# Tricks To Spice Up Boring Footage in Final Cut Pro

Hey guys, I'm Dylan John. I've been teaching Final Cut for over 6 years, and like we do on this channel, let's cut out the fluff and get into the good stuff.
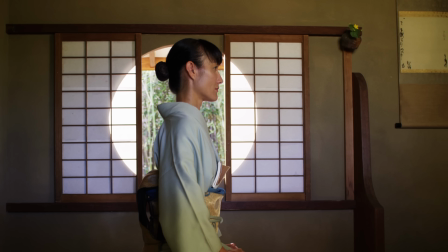[0:08]
Look at this shot. Now look at this one. Why does this second shot seem more interesting and engaging?
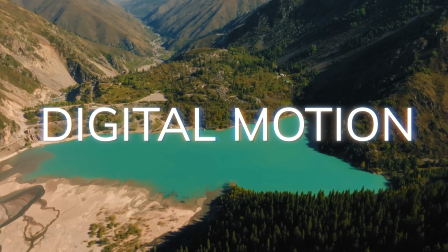[0:16]
Simply because of a little digital motion added in post. This is something commonly done in movies, documentaries, TV shows, any other pieces of content that you'll see online.
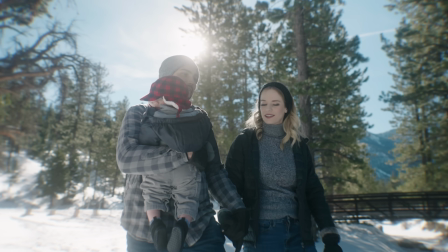[0:26]
You may notice it now that I'm bringing it up. It just helps your shots look more dynamic and they end up being more impactful because of it.
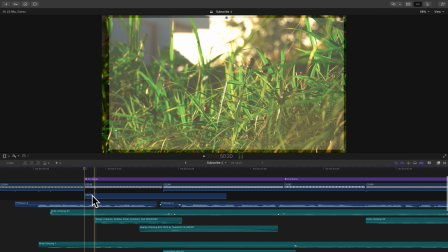[0:34]
When I add a push in or pull out in post, I usually like to have it applied to multiple shots in a row. This makes the shots blend together better and have better flow.
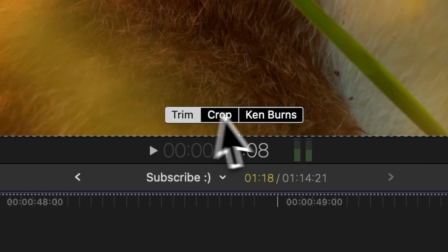[0:44]
You may know that you can click this button, go to crop, and hit the Ken Burns effect to help you achieve that slow zoom in.
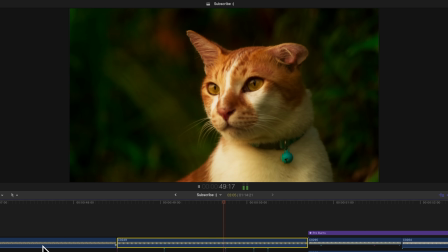[0:52]
But the problem is that the effect will start slow and then speed up for both clips, making the motion not look fluid.
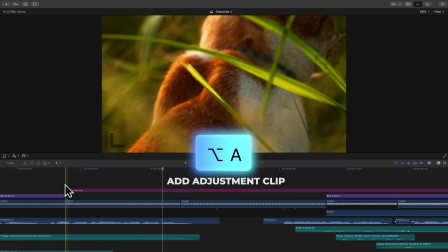[1:00]
So the solution is this. Press Option A to add an adjustment clip and place it over your clips.
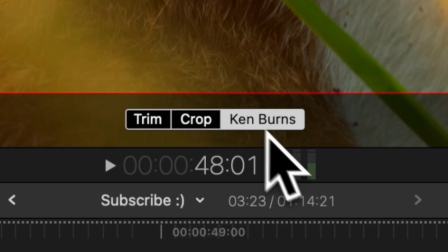[1:07]
Now go to Crop, Ken Burns, and adjust the endpoint to be where in the frame you want the movement to end.
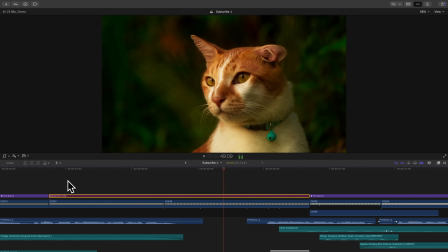[1:14]
Now when you play back your timeline, you'll see the motion is happening from shot A to shot B at the same rate, so it seems fluid.
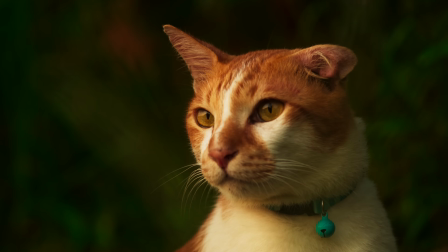[1:23]
But a downside is that maybe you don't want that stop and start motion that happens when you use this built-in Ken Burns effect.
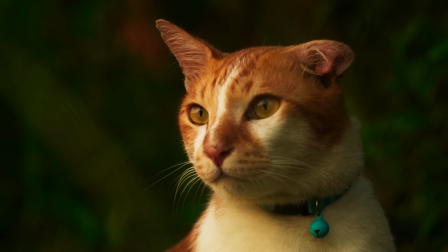[1:30]
Maybe you want it to be a constant motion. The paid option that fixes this and gives you more useful features is called Pro Zooms from my good buddy Dylan Bates,
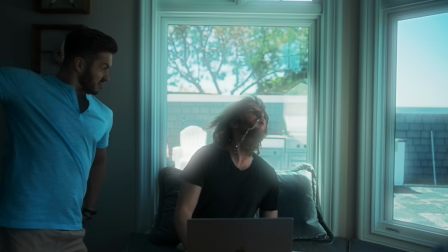[1:39]
the Final Cut Bro, and it happens to be one of my most used plugins, so I figured I'd mention it in case some of you want to upgrade.
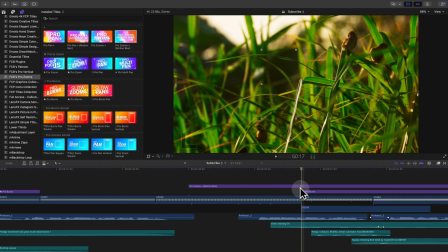[1:47]
There are some presets to create those crash zooms that content creators use,
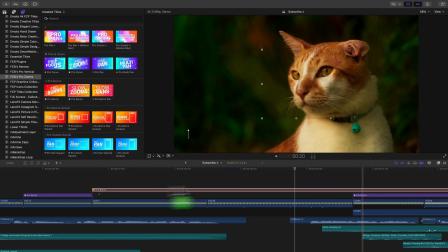[1:51]
but the Pro Burns presets in the pack creates that slow zoom in that we're wanting.
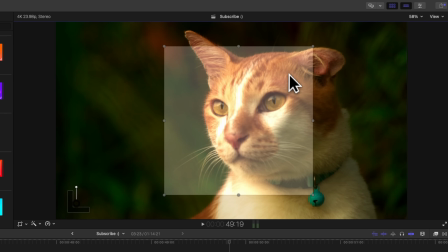[1:56]
You just adjust the on-screen controls to position where you want the slow zoom to go into. You can hop in your inspector window and turn on onion skin,
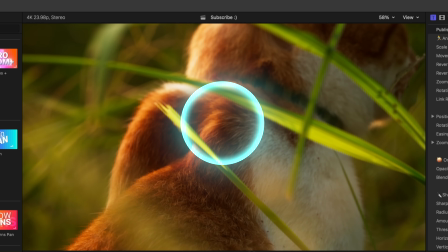[2:05]
which lets you line up your subject so that your subject stays in the same spot in the frame during the push in or pull out.
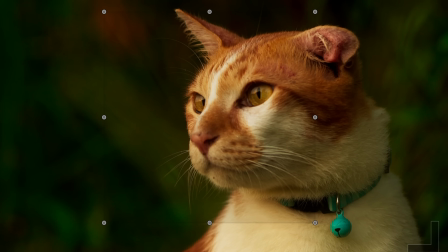[2:11]
He added a sharpening feature that looks great. And what I adjust the most, the type of easing.
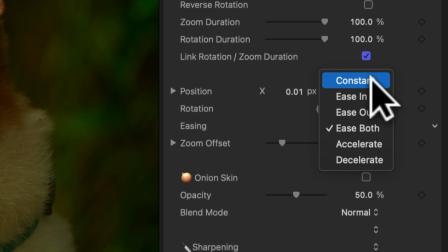[2:17]
I don't like the stop and start motion that the built-in Ken Burns effect has, so I switch this to constant,
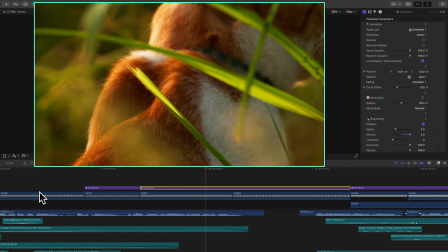[2:24]
so that right when we get to our adjusted shot, we have a nice consistent zoom. The next tip I have for you is to use one of Final Cut's best new features, in my opinion.
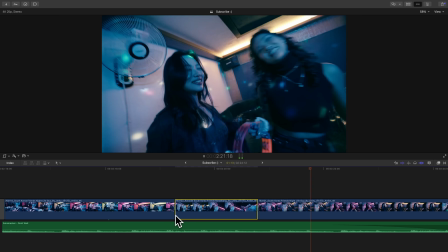[2:34]
There are times when you shoot in a normal frame rate, but when you sit down to edit your footage, you realize that you wish you had shot that footage in slow motion.
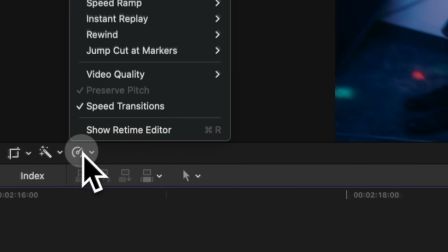[2:42]
The solution is simple and works great. With your clip selected, head to the Retime menu and hit Smooth Slow-Mo.
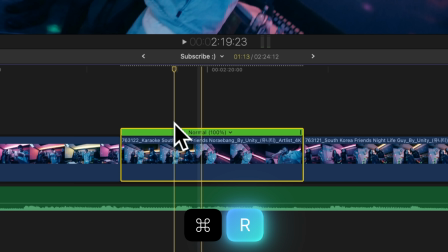[2:50]
Or you can press Command-R on your clip. Think Command Retime.
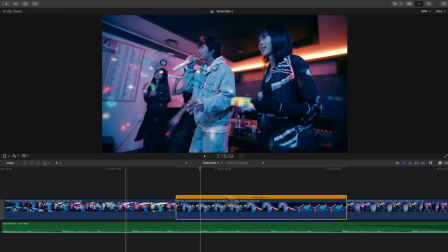[2:55]
And then drag the clip out to slow it down. Then hop into the Retime menu and change the video quality to Best Machine Learning.
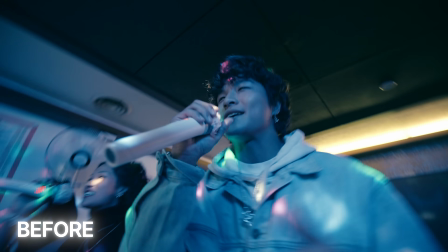[3:04]
Final Cut will use some voodoo magic to intelligently blend the frames of your shot together so it genuinely looks like you shot the clip in slow motion.
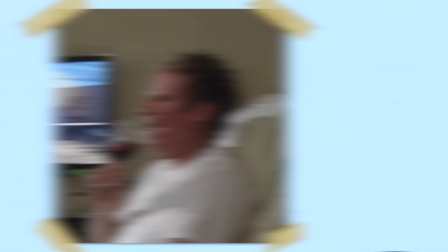[3:12]
And just a heads up, because I know some of you will try this out and be bummed that your slow motion doesn't look smooth on your timeline,
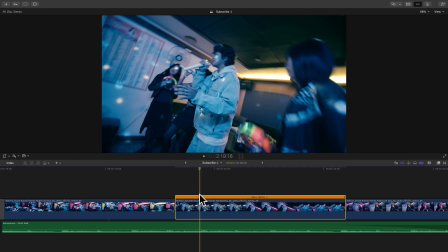[3:18]
you need to render that clip or that section of your timeline where you applied smooth slow-mo.
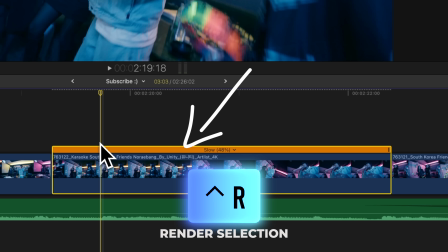[3:23]
So what I like to do is select the clip, press Ctrl-R to just render that clip only, and sometimes you need to do it twice.
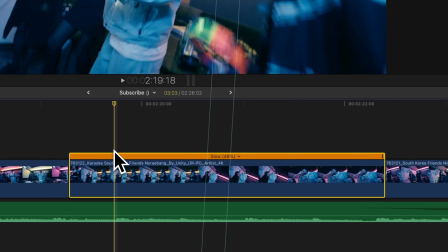[3:31]
Basically, until you see these dots go away. And then you'll be able to see what the shot should look like when you export. Another way to spice up boring footage is by using some features from the sponsor of today's video, Artlist. If you saw my recent free plugins video, you might have enjoyed that weird intro from it, and that would not have been possible without Artlist.
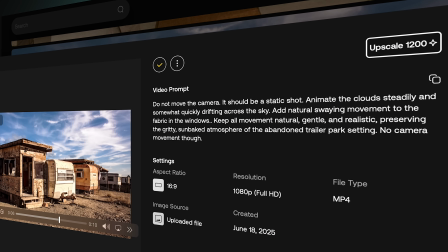[3:51]
Their AI image to video tool allowed me to take a picture of a desolate trailer park and turn it into a video,
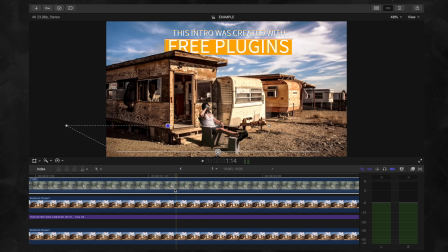[3:57]
so the fabric flaps and the clouds move. That way, I could use the magnetic mask to put myself into the realistic looking scene. They also just added a crazy amazing update for their AI voiceover tool. So now you can directly upload your audio file and you can select what voice you want to swap yours, essentially. So since the tool is using your original audio, the speed and tone and how you say things in general matches perfectly.
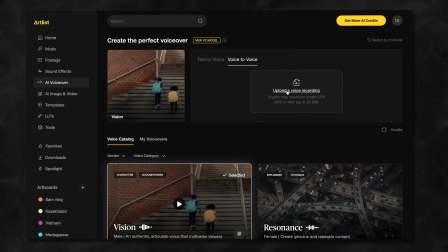[4:24]
This is super useful as a solo creator because sometimes I want narration over my video that is not my boring old voice.
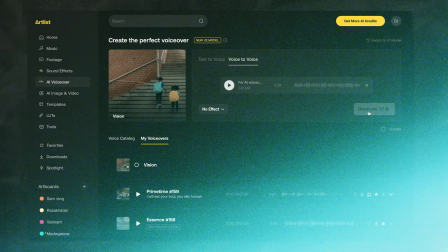[4:31]
So this gives you a lot of creative flexibility. They've also added these new features to their service. So they're constantly updating for their user base. And considering they were just a music site when I signed up with them in 2017, I'm stoked that as I've evolved as a creator, they have as well.
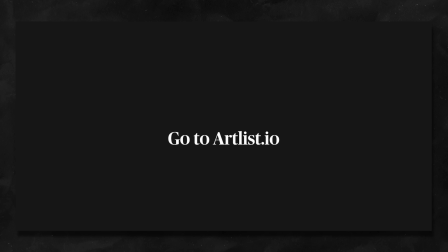[4:48]
And I'm really honored that they're down to sponsor videos every now and then to help me keep the lights on in my studio and help me keep churning out these free tutorials every week. So thank you to Artlist. And if you want to try it out for 2 months for free, you can go through the link in the description. The next thing you can do to spice up your footage is to learn how to color grade so your shots stop looking amateurish and boring.
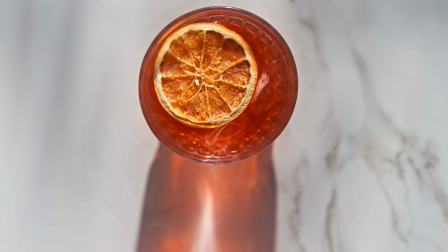[5:09]
Most people don't realize how important color grading is.
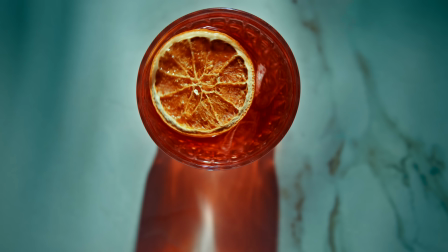[5:13]
This shot is boring, but this shot with color grading and a little digital motion like we learned intrigues me.
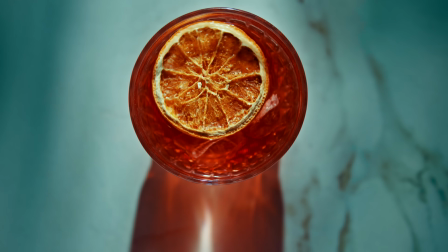[5:19]
It's inviting, it's a bit mysterious, and at the same time, it makes me want to know what's outside of this frame.
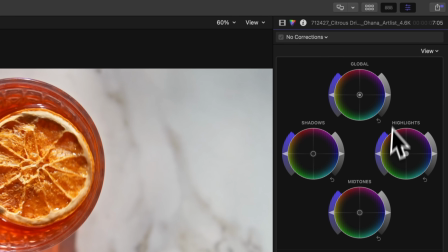[5:25]
Let's lower the brightness of our shadows so they're sitting closer to zero IRE on the Luma
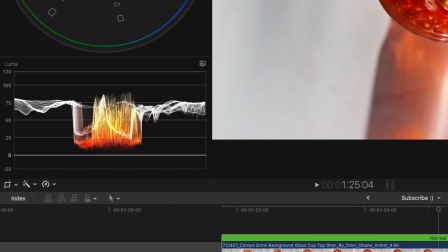[5:30]
waveform to get them closer to what the dark parts of this image should actually look like.
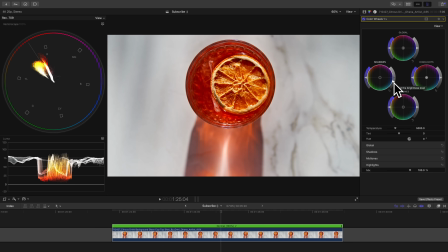[5:35]
We'll leave our highlights the same because if we make these any brighter, we would probably go past 100 IRE here and start erasing details in the very bright parts.
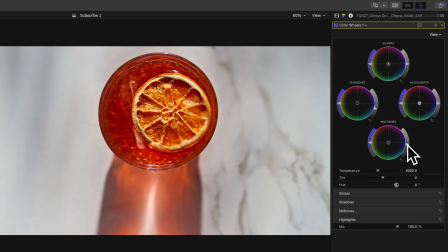[5:44]
And let's adjust the brightness of our midtones to get a contrast level that looks good.
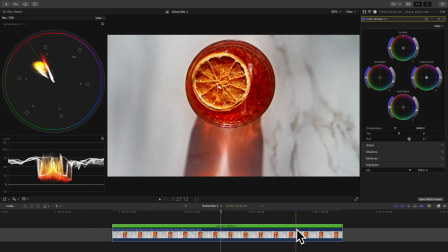[5:49]
No need to increase the saturation in this shot because adjusting the brightness gave our colors a richer, more saturated look. And if we push any more, we'll get too close to this imaginary line on the vectorscope,
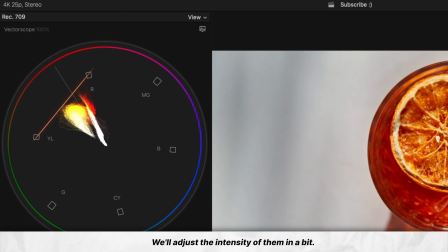[6:02]
which means that our colors are way too saturated and are in danger of clipping. Now let's get creative here.
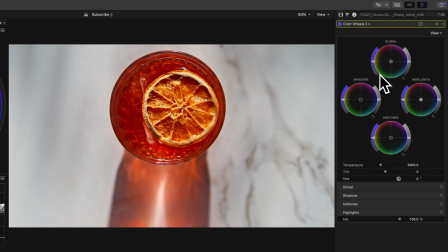[6:08]
So let's bring up another color wheels, hit the mask button, and select color mask.
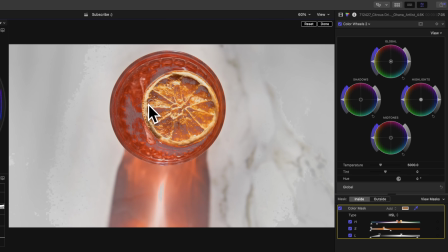[6:13]
And let's make a selection of our reddish orange color here. We'll hit view mask to see what we've selected.
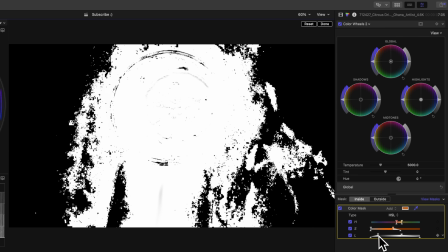[6:19]
And we're gonna need to adjust our HSL parameters to fine tune our selection better.
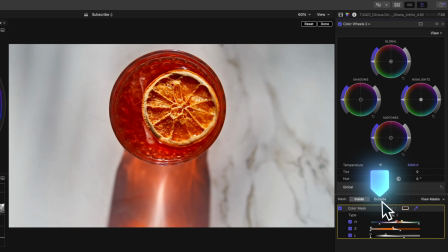[6:25]
Click view mask again. And now if we hit outside, we can make some adjustments to everything outside of our mask. So let's create some color contrast by including some of the reddish orange's opposing color,
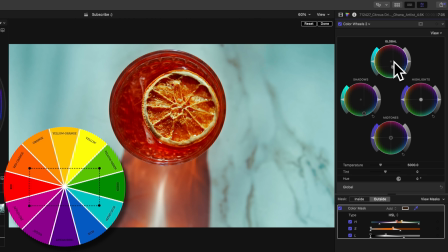[6:39]
cyan, into these areas outside of the mask.
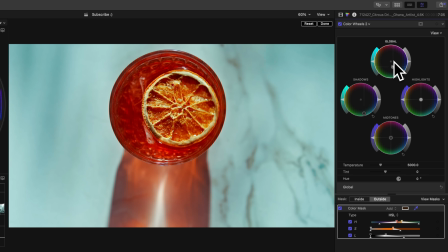[6:42]
This creates some color depth, and alongside the contrast that we added, it just helps our shot to pop a lot more.
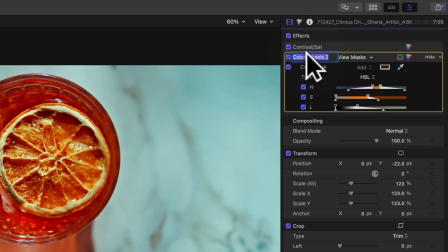[6:49]
If this is too much for your taste though, you don't have to push so much color in. Let's rename these layers to keep them organized.
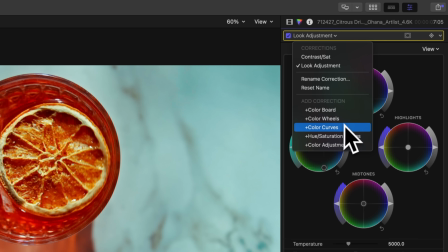[6:56]
Then we could pull up a color curves and add a shape mask around the glass.
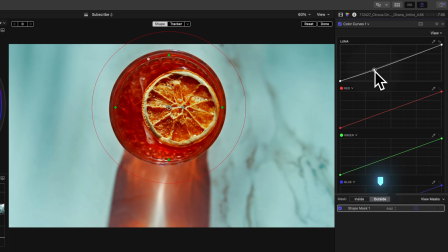[7:02]
Click outside so everything outside of the shape mask is affected, and pull down the brightness starting from maybe our lower midtones. This is called an isolation mask. It is a great way to highlight important parts in your frame and guide your viewer's eyes into what you want them to look at.
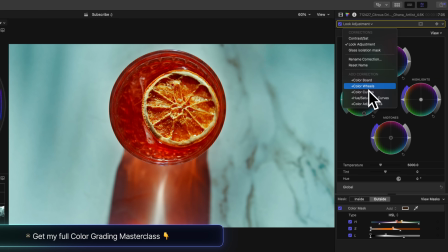[7:18]
Let's bring up a hue saturation curves, and I want to just quickly adjust our saturation levels by using our sat versus sat curve to
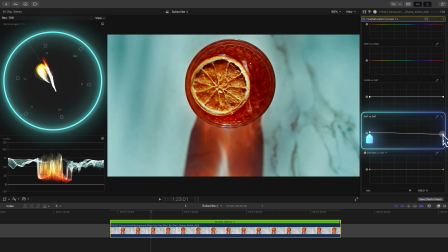[7:26]
lower the saturation of our most saturated areas and raise the saturation of our least saturated areas to balance everything out.
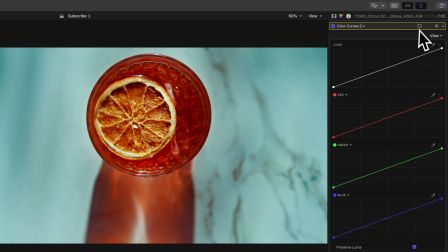[7:34]
Last but not least, let's finish off our secondary corrections by adding another color curves using our shape mask tool
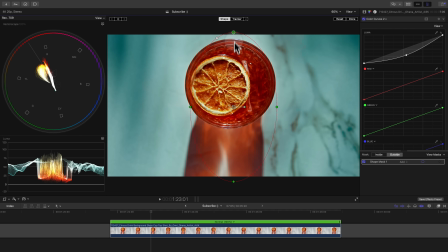[7:42]
and using this to create an even wider isolation mask that is pretty much a vignette.
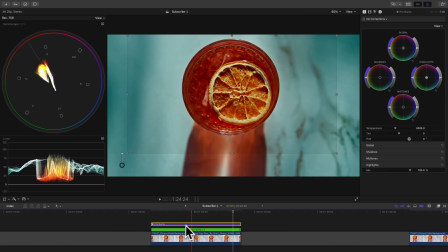[7:48]
And to finish off this shot, we'll do what we learned in the beginning of this video and add some digital motion.
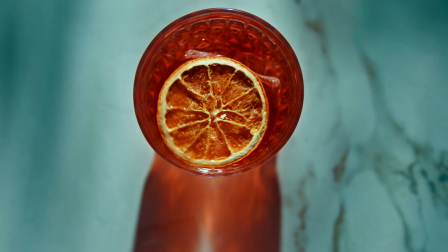[7:54]
And I'd say this footage is pretty spiced up. The next thing you can do to spice up boring footage is to use another one of Final Cut's best features, in my opinion, and that is the magnetic mask.
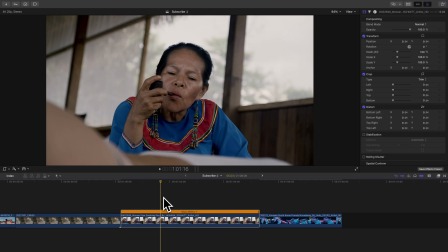[8:04]
There are so many ways that you can use this.
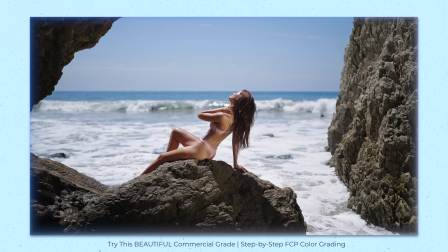[8:06]
I talk about how to use this tool for color grading in a few tutorials on the channel and in my color grading course, but since we already touched on that topic, let's try this.